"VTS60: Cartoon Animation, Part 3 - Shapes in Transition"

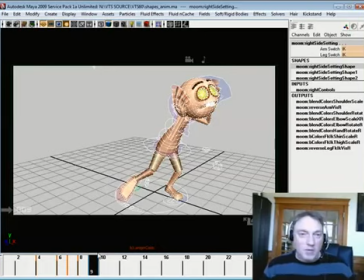That right there, that's Dover Boys. That's that short film that Chuck Jones did in 1940, I think, 1942 maybe. Can't remember which year it was. I'm not a historian. I just like the stuff. But I mentioned it in the last video where a couple of and if you did any studying of it, you'll notice there's a couple of frames in the move, that just big swishy move.
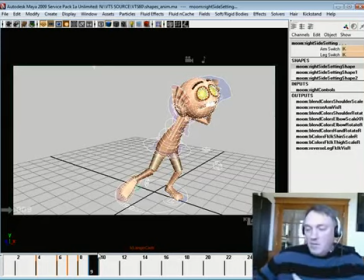There's a frame or two where the character's kind of just starting to pull away, but the trailing edge of the character stays, and then the leading edge where he's moving, like if I'm going to move from this direction that way, then the leading edge is going to be this one.
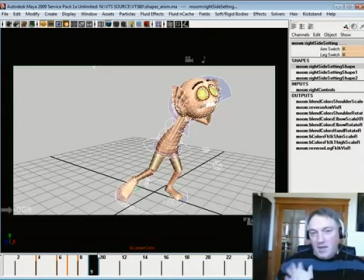It starts to stretch away, but the trailing edge kind of stays, doesn't trail as much. And it does that for a couple of drawings, and then there's this big smeary drawing, and then what happens is the
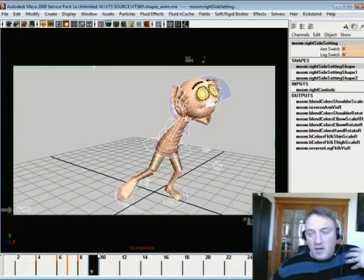coming into this, the leading edge kind of gets most of the way there, but the trailing edge is kind of behind, and then there's a frame or two where it's like that.
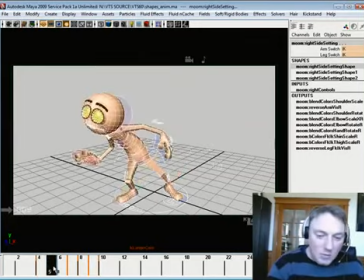That's really kind of what we're building right here. The leading edge is pulling away by that hand, kind of pulling away first, but this one's staying behind and the head's staying behind. We're kind of,
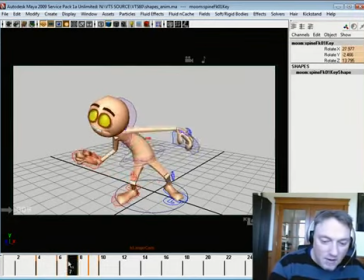and you can play with this principle. When you understand what you're doing, you can take these other frames and really kind of make them do your job for you.
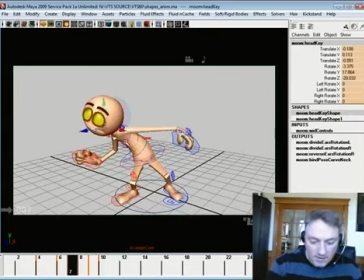So in this instance, we can even take the head and leave it up there, although he's kind of losing his volume.
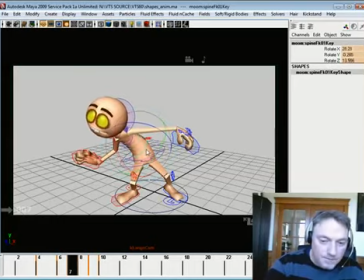So what we need to do is maybe something like this.
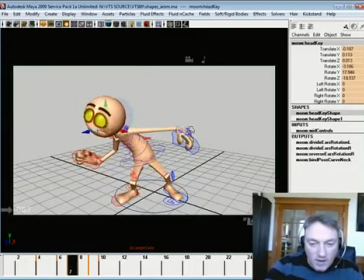Okay, so that the leading edge, his hips are pulling away, this hand is pulling away, this knee is popping over maybe a little bit more.
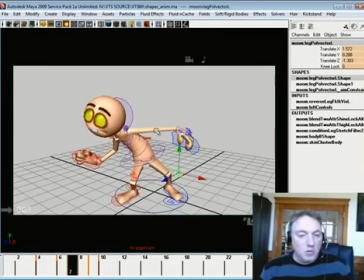And what we're doing is we're using these basic simple controllers on this character to create the shape where this leading edge
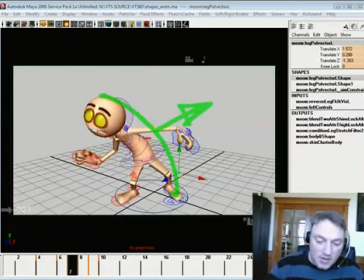pulls away on these eases and this trailing edge kind of stays put
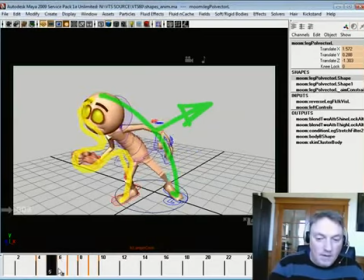on the eases. See that? That's really important to understand.
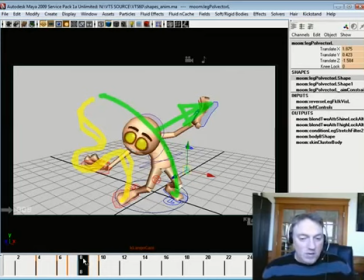And then that big one right there in the middle is where all the edges just go. Okay? You're not hanging on to the past. You're not grabbing the future yet. You're just jumping and creating that shape bridge.
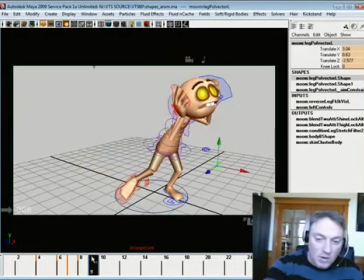And then what happens as you ease in here, what I could do is, and what probably should do,
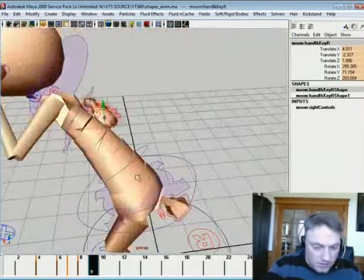is build some of this. Where this is, no, that's not, there it is.
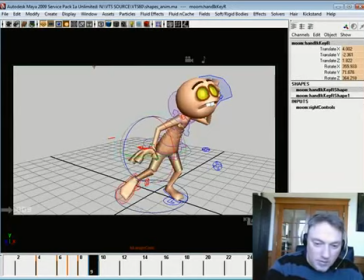We can build some of this business in there.
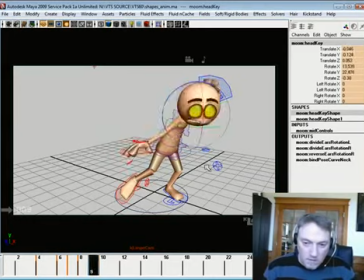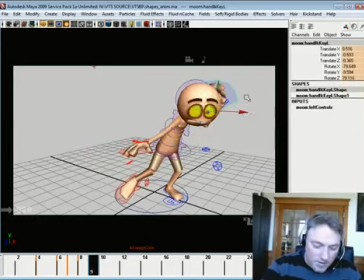Alright, so you can do something like that, where these breakdowns, these secondary breakdowns now keep kind of pushing that idea. And that's really where the secondary breakdowns help you the most, is that kind of leading edge kind of holds,
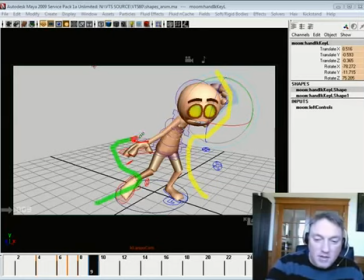and then the trailing edge kind of snaps up in there. Alright, so when you're starting the move, the leading edge stretches away while the trailing edge kind of maintains its position. Then that big shape in the middle, the big breakdown shape, and you're just like, blah.
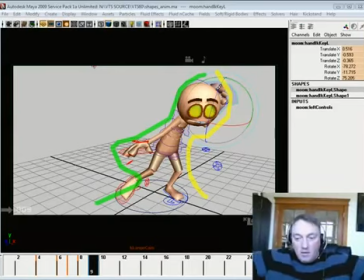All right, you're trying to create a nice clean shape from A to B through C. And then the easing into that pose, the leading edge is kind of there and the trailing edge is kind of smearing, and then it kind of squishes up in there together.
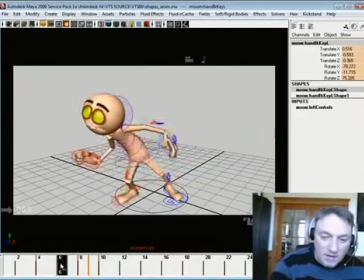Okay, so it's a very, very powerful way of animating, and it totally connects things.
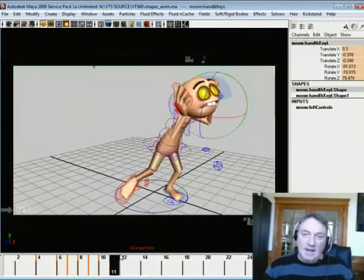And again, you can get away with a lot fewer frames when you do it that way. So anyways, that's what I got for this one, and we'll kind of pick up the concept a little bit more next time.